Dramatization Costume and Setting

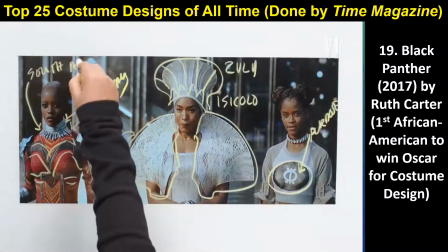20:09 They also wear neck rings and arm rings that are from South Africa, just like the Indibelli tribe.
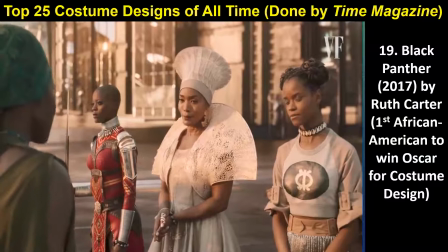20:15 The beadwork is inspired by the Turkana tribe, so you'll see different regions of Africa.
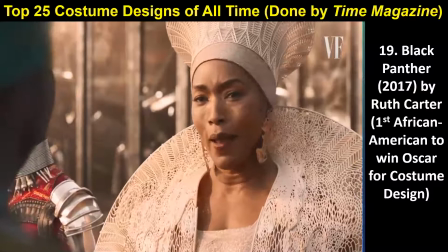20:24 A comfort for the loss. Thank you, Nakia. It is so good to have you back with us.
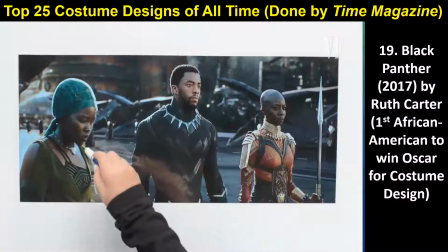20:30 Take her to the river province to prepare her for the ceremony. Yes, General.
Nakia is a war dog.
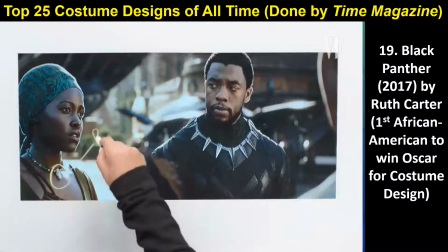20:38 She is a Nigerian princess. Nakia wears green. Right here, a river stone.
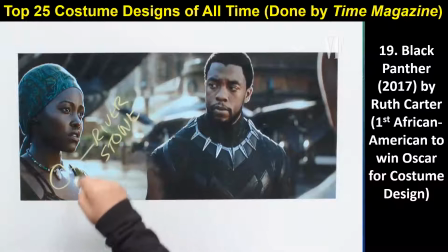20:44 And it's something that we wanted to include to signify her tribe and her country.
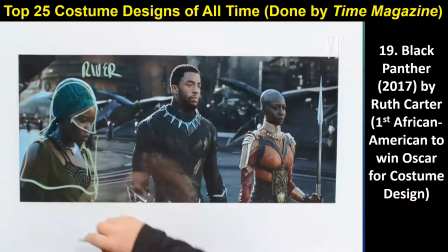20:50 She is a spy, and she was undercover as a Muslim girl. And she wore a burqa-type drape when she was a spy.
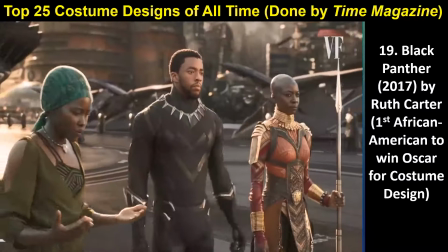20:59 And then she takes it off, and underneath it all is her fighting costume. On the other side of T'Challa, we have Okoye, who was played by Danae Guerrera.
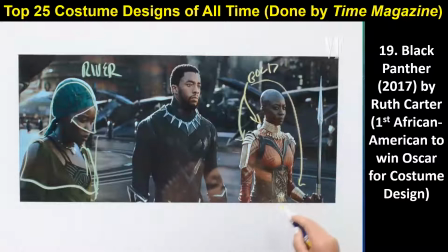21:08 And she is wearing gold armor. That signifies that she is the leader of the Dora Milaje, and then in the middle, we see T'Challa.
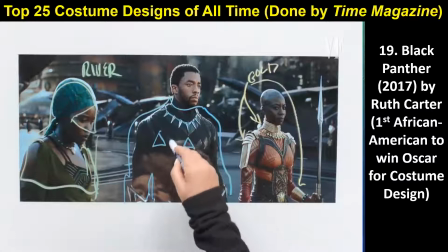21:18 His costume here is from Captain America Civil War. He has a triangular pattern that we infused in the suit.
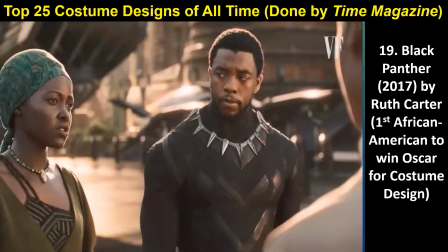21:26 It's kind of like the sacred geometry of Africa. Not only makes him a superhero, it also makes him an African king.
Are you finished?
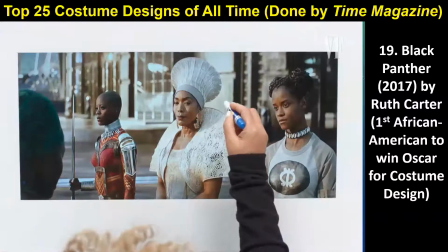21:39 Infusing African tradition with modern technology,
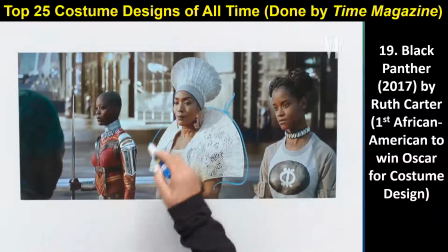21:43 one place we started was the 3D printing of the shoulder mantle for Queen Ramonda.
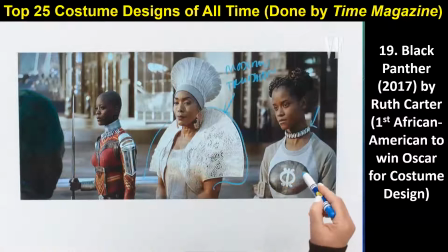21:49 Another representation is seen in Shuri. Shuri is wearing a necklace here in more of a modern kind of a choker way,
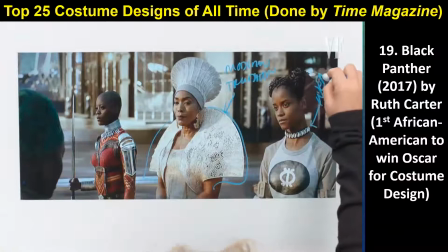21:57 but these little puka shells were used as trading. They represented wealth.
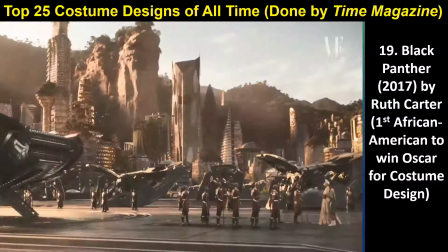22:02 Also with the Dora Milaje, anywhere where you see a silver or metal substance it is vibranium.
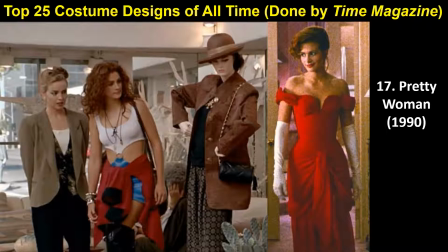22:12 And so that is a way that we actually can actually include cultural elements and we're looking at costuming and makeup to give kind of tiny little details and hints. Now most audience members are not going to pick up on that but individuals from those different cultures were basically paying homage to those cultures and we do that over and over.
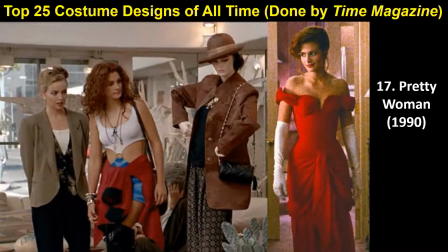22:29 Not just in in things such as Black Panther but like if you were looking at Disney's Moana of where I also got to be a cultural consultant or where I haven't been a cultural consultant going back to look at gladiator many years ago so the top 25 pots pretty woman from prostitute to
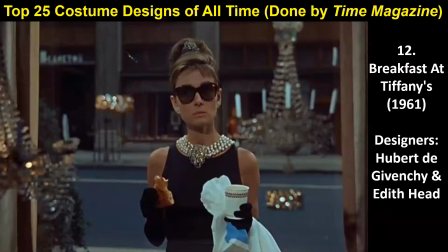22:45 chic or prostitute to kind of beautiful woman that shows up within and be kind of elegant breakfast at Tiffany's number 12 designer here with the Givenchy and Edith head together that jointly won the Academy Award that's basically set the
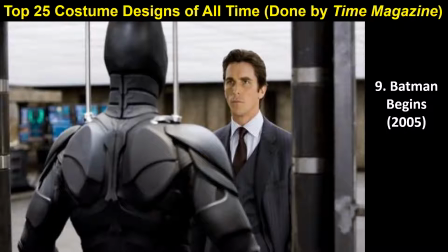23:00 style for 1960s fashion with the cocktail dress the batman when they made the
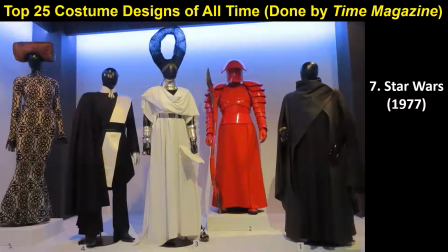23:06 joke even that he can now move his neck within the process from batman begins and then later on for the dark knight the star wars costume and i would actually even give the shout out before the star wars costume on higher would be the blade runner costume which is takes star wars to
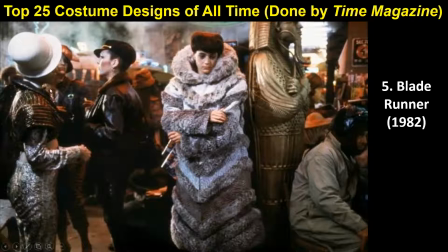23:20 the next level blade runner here in 1982 which is a remarkable because you get to play around with all the different styles of people around the galaxy LGBTQQ communities actually raising up, fur, anti-fur, metallic.
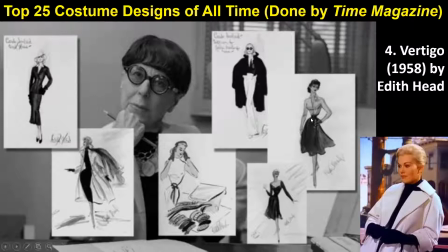23:37 So you get to play with all those different elements. Vertigo by Edith Head. Again, another Academy Award for Edith Head.
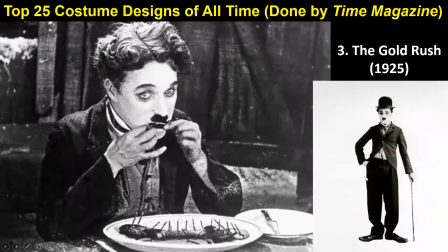23:45 Here you see that costume that shows up.
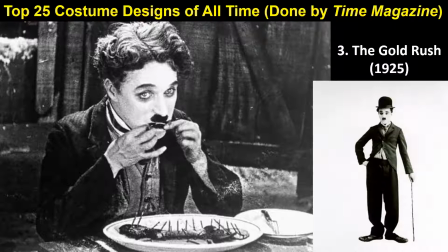23:48 The Gold Rush, Charlie Chaplin, where he sells this loose-fitting, but it's supposed to be dapper Dan, loose-fitting,
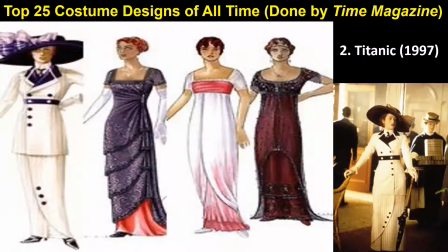23:55 impoverished man of the town. and probably many people would put titanic number one
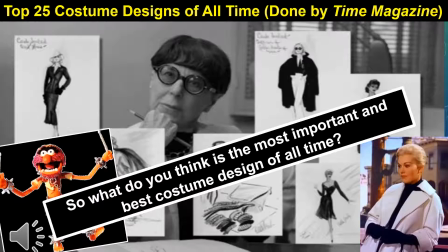24:01 not everyone but as a period piece it is spectacular for the hundreds of color so what do you think is
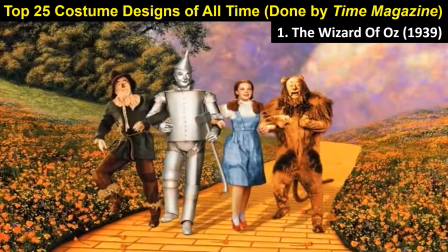24:07 the most important best costume design of all time i leave that to you and that's the drum roll and almost everyone puts in at number one the wizard of oz it is the place where costuming literally did begin as an industry makeup
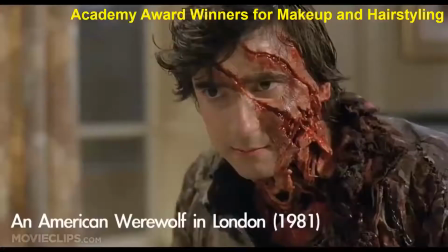24:22 as well as kind of very high lit settings and so
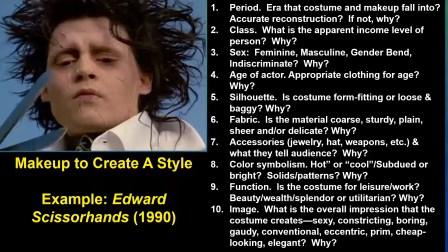24:26 last time we also looked at the Academy Award for things like hairstyling and the transformation that happened in American Werewolf in London. Now as along with costume we can also use makeup to create a style and we basically asked the exact same questions.
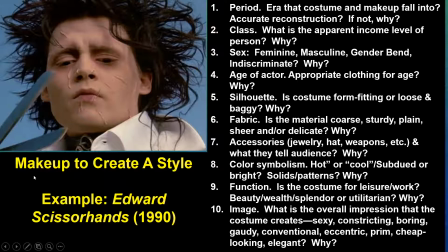24:42 How does the makeup here with all these different functions get us to believe that Johnny Depp and what do we believe about Johnny Depp as Edward scissor hands here. So you see there's numerous scars, but they've healed. So that means he used to have no control.
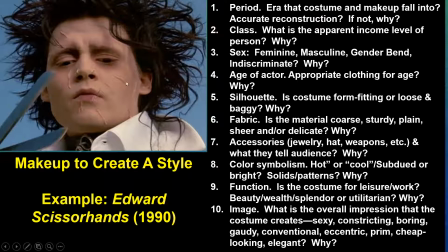24:56 He's got more control now. Wild hair. He's not cutting his own hair. So he kind of lives on the fringe or the outside. Very pasty. Means he doesn't go outside very much. He's got clothes on and no, they don't have tears or rips. So he must have a way of actually getting a scissor hands in within it.
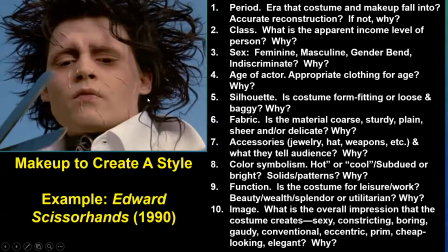25:13 So he's kind of this ostracized, lone, never outside, probably lonely individual with that pale skin.
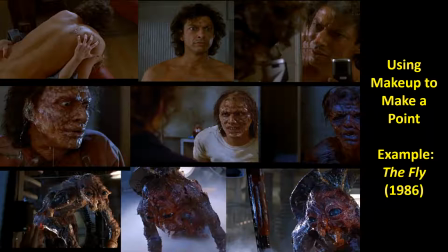25:20 And that's what we're reading when we look at Edward Scissorhands. Now, there are different aspects we can use for makeup. One is we can use makeup to make a point. So we have here Jeff Goldblum in the fly from 1986, remarkable transformation, kind of like based upon the idea of a werewolf in London on how you transform a body.
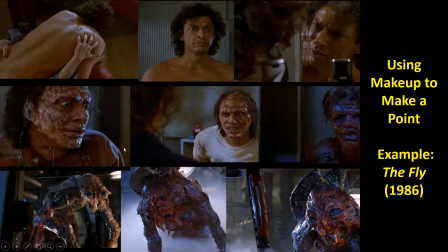25:38 But he goes from being a fairly good looking, normal New York individual to looking like this hideous monster. So the The outside appearance slowly becomes basically what his insides are for his very dark art.
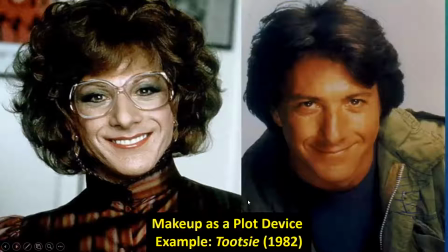25:52 He becomes very animalistic in the process. We have makeup as a plot device. And so in this case in Tootsie and later on Robin Williams in Mrs. Doubtfire, we have women dressing up as men to be closer with their families, or in this case to have a job.
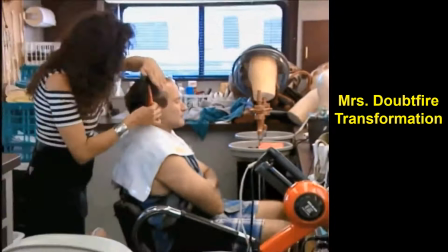26:08 So here's the transformation. It took many hours every day for Robin Williams to come in and become Mrs. Doubtfire.
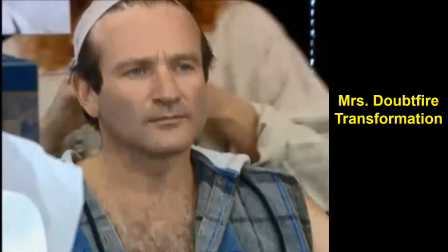26:21 Sometimes the actors have to be there and will actually sleep during it. But it can take four or five hours depending upon what they have to put on.
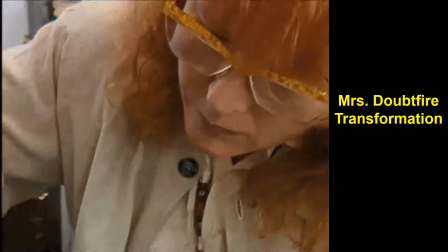26:29 Prosthetics versus manipulations with CGI. Remember this was mostly done before CGI, computer generated injury.
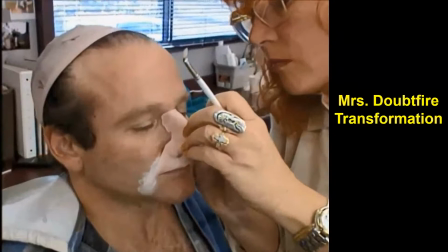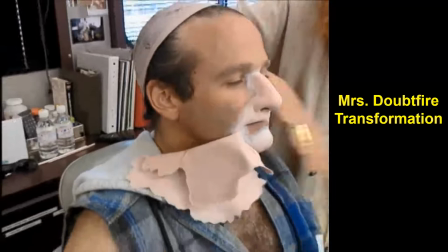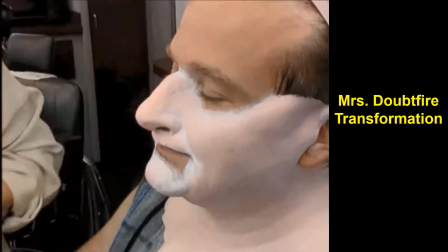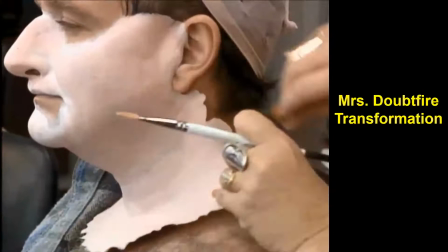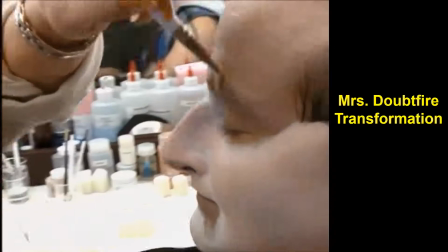27:21 Remember, there are scenes where they have to go back and forth and have only half the makeup on, so they've got to figure all of that out.
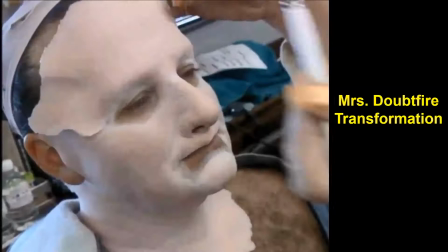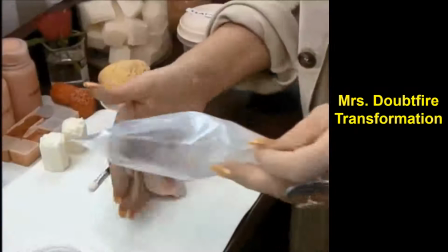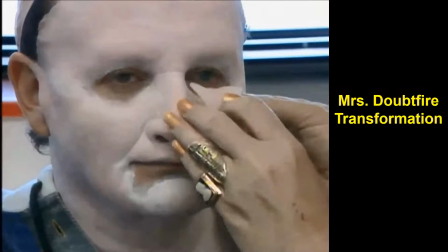27:39 These costumes that can be very heavy and very hot,
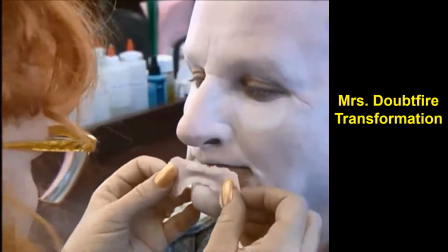27:42 early on they were highly toxic because we didn't know all the negative chemicals that are carcinogens that we would be putting on,
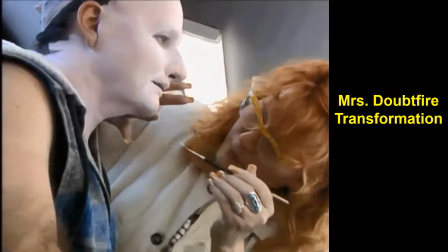27:49 including such things going all the way back to Wizard of Oz.